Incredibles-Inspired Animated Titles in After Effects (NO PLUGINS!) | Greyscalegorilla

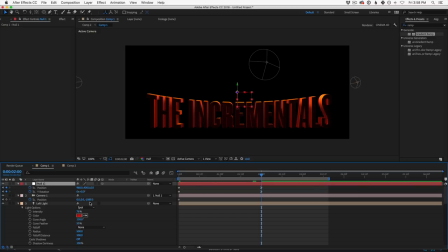[37:14]
And then I'm going to say, okay, our position on our camera, what we want is it to kind of float out. We want it to back up a little bit before it zooms in. So over time, I'm just going to keyframe our camera position to go back like that.
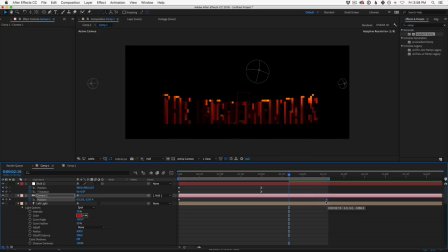[37:32]
Okay. And extend it. Okay. Maybe to like, 3 seconds. So now what do we have? We have our logo. We have our camera that's kind of zooming back. And you'll see that this creates this little bit of drifting motion on your logo.
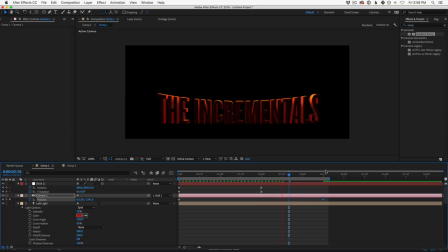[37:50]
Just that little bit of drift. Okay, so now let's see what that looks like. Drift, drift, drift, drift. And what we really want it to do is drift back and then slow down and then slam toward the camera really fast.
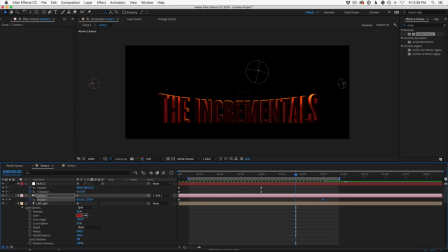[38:06]
So how do we do that effect? Well, let's set all the keyframes. The timing is feeling good. Let's go to like 4 seconds or just after and do the slam in. Let's go to our position and animate it like we're flying way into this logo.
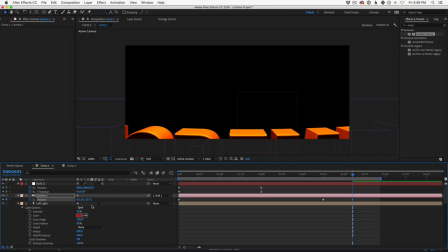[38:20]
I'm even going to dip down a little bit on our X. Oh, I see. Because we're tied to our null, I think this will be fine. We can kind of like jam into it this way, but it shouldn't mess with too much.
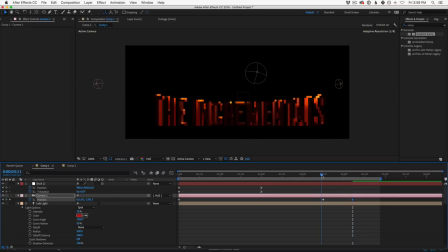[38:38]
Let's do that. Okay, so now what we have is our zoom in, boom, flies right in over it. Okay, so bad news is when we hit render, when we shift render this, that slam in is going to look too aggressive and it doesn't slow down.
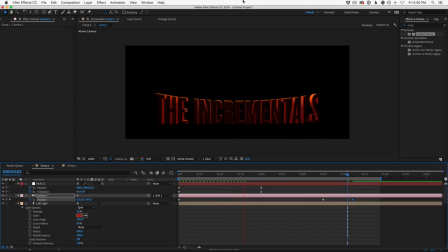[38:56]
It's too jittery. And the reason is we don't have smooth keyframes on our camera. What we have are just linear keyframes. You can see the difference between linear keyframes right here. Linear keyframes have these little triangles, diamonds, and then the smoothed out keyframes have these nice little rounded edges.
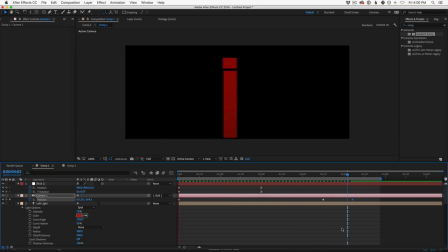[39:16]
And you're going to see it just kind of, it jitters, it slams in, it's not quite what we want.
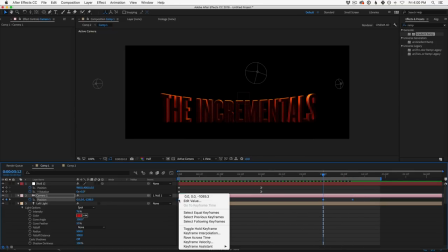[39:22]
Well, the first thing we want to do is select all those keyframes, right click on them, go to keyframe assistant,
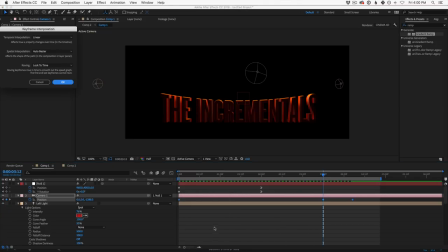[39:33]
keyframe interpolation and set spatial interpolation to linear. Okay. And this fixes that wobbly keyframe issue that we have. And so if you ever get little weird wobbly keyframes that aren't doing what you want, always set that to linear.
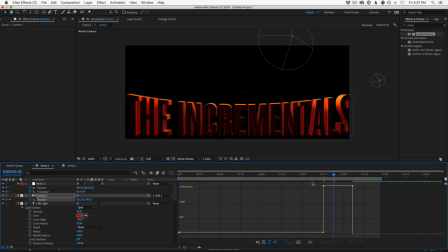[39:50]
And the next thing we're gonna do is go into our timeline, into our graph editor, and smooth all this out. So let's talk about the first move right here. Let's just select it. And we want this to, you know, it's a subtle move, but we want it to slow down over time.
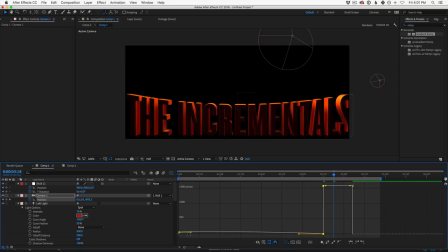[40:07]
So now the speed of that first move is kind of getting slower and slower. And then the second move kind of ramps up over time. And so we'll have other videos about the graph editor and exactly, you know, how this stuff works.
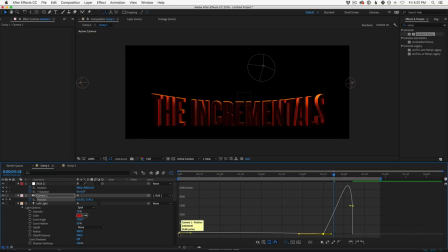[40:22]
But what you want it to do is look smooth. What's happening is it's slowing down, and you can see it almost stops. The logo's almost at a standstill, and then it starts to ramp back up toward the camera and gain speed.
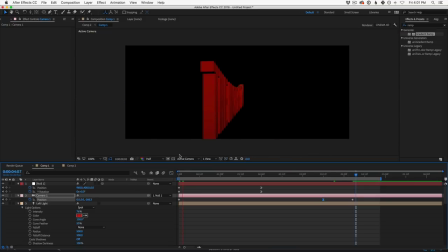[40:38]
And so when we do this test render, you're going to see it's a lot more of a realistic camera move to kind of slam in. So let's wait for it. Renders pretty quickly. We're still at half resolution.
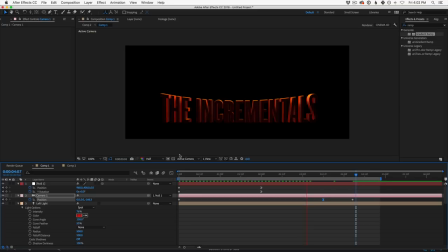[40:54]
But with all the lights and everything happening, it's not so bad. Here comes the move. Remember, at this keyframe, it's slamming forward. Let's see what we got. I'm going to read the logo. You're looking for readability here. You're saying, is this enough time for the audience to like have a moment to read all this?
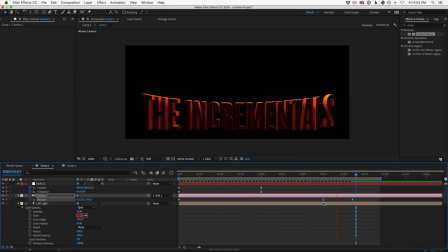[41:14]
Feeling good? You could do a little sound effect. Something like that.
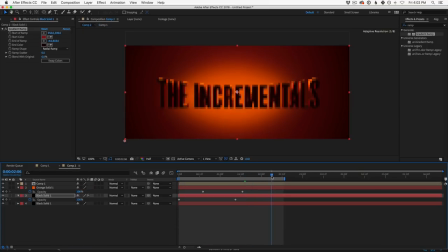[41:19]
Let's see what this looks like in our more of our final scene. Looking good.